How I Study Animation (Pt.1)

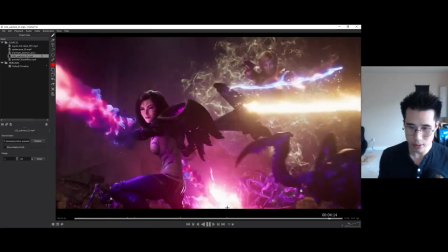[35:22]
So I encourage you to do things like that, especially this pose,
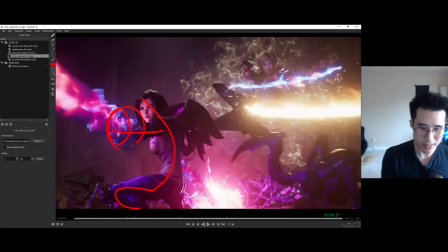[35:28]
you got this closer to the camera It's a little hard to see this part because of all these things that's going on
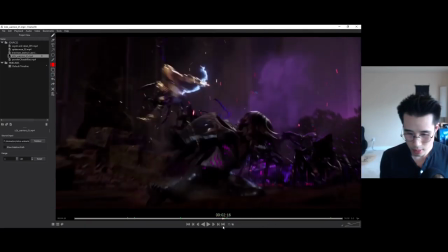[35:35]
but you can see it from here like where she's where
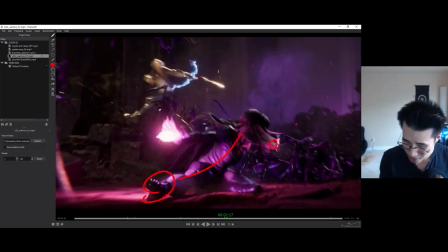[35:40]
this part is close to the camera this is the hands right here it's really small and the hands are bigger here that's a bit of a dynamic where it's moving back you know that's
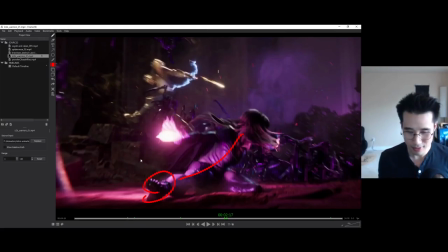[35:54]
depth the way I'm saying it sounds very strange yeah you want to show depth cause so we can feel the environment we can tell that she is in a real place that's closer to you and that's further away from you death,
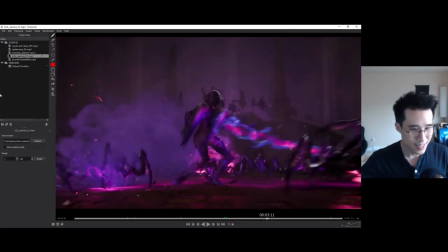[36:14]
I'm not going to explain that I don't know why I just went into that let's look at something else Spider-Man, Spider-Verse I mean,
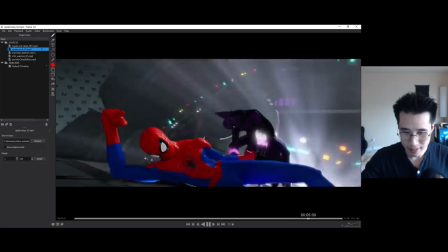[36:23]
it's one of my favorite movies of all time, it's so good I'm pretty jealous so anyway
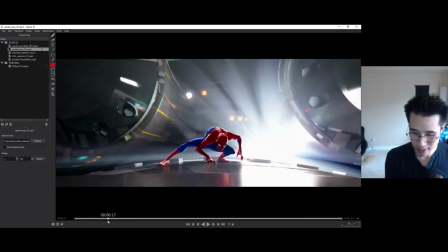[36:31]
good posing, great posing Spiderman pose, classic
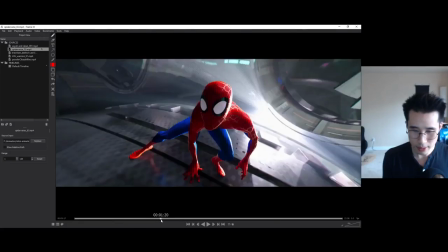[36:40]
this relates to camera but I'll talk about that later good posing
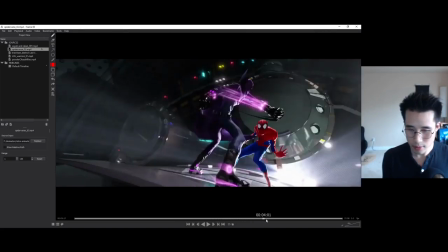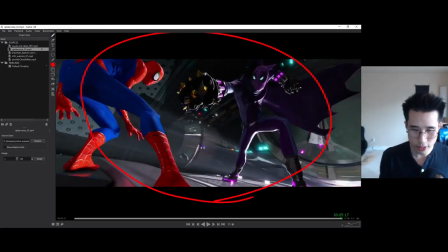[36:51]
especially this entire frame right here, it's like a movie poster I mean it's like a wallpaper you could put you know this is close to the camera and this is further away it creates a lot of dynamic dynamic that's quite dynamic they even change the camera to a local
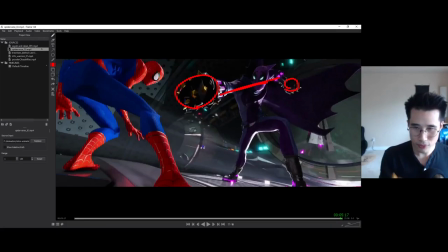[37:10]
focal a lower focal length so that things like this, this is bigger to the camera and things like this is smaller to the camera anime does this a lot a lot of fish eye lens and it's really cool to see spiderman doing it
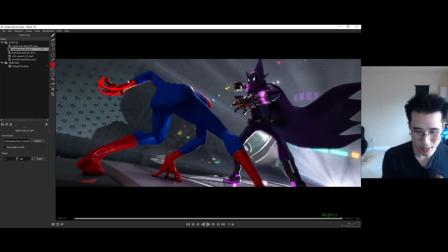[37:29]
there's flow in the fingers I talk about fingers a lot it seems It's a cool shape It's really tough to pose fingers like this Because it's really complicated
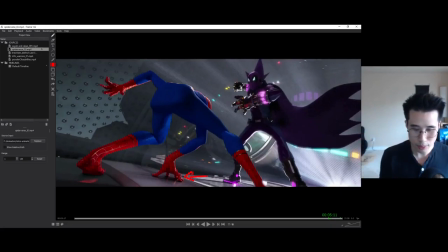[37:46]
I don't know how people do this And it depends on people Some people can do things like this Some people can't Looking at shapes like this There's a nice slim shape and a big shape sometimes you don't get much control as an animator, it depends on the rig sometimes
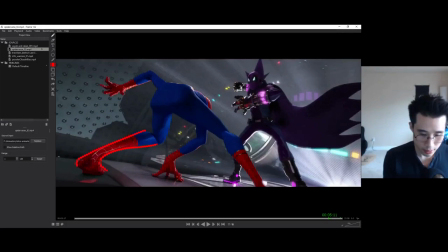[38:06]
and legs, there's a nice shape right here is this the heel? yeah this is the bottom of the foot but overall there's like a nice shape so it's not just a stump
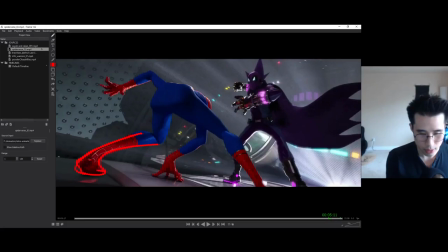[38:20]
there's a nice flow, it goes from bigger and then smaller and then getting bigger again
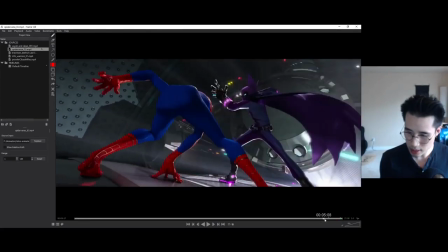[38:32]
looks like the cape yeah the cape is I think the cape is hanky as well right here which is good because
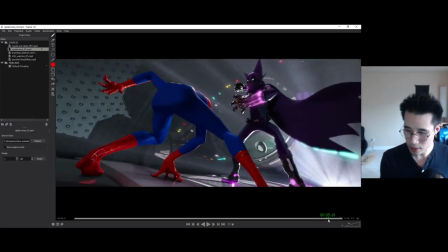[38:40]
of how fast this is going on there's always a nice shape going on with the cape
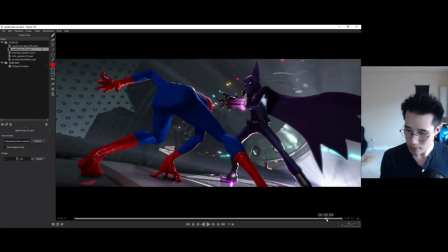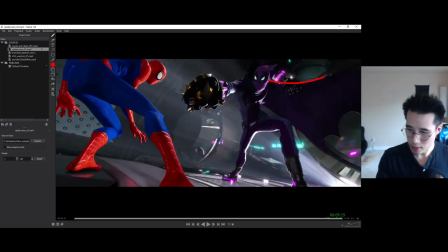[38:50]
yeah look at this one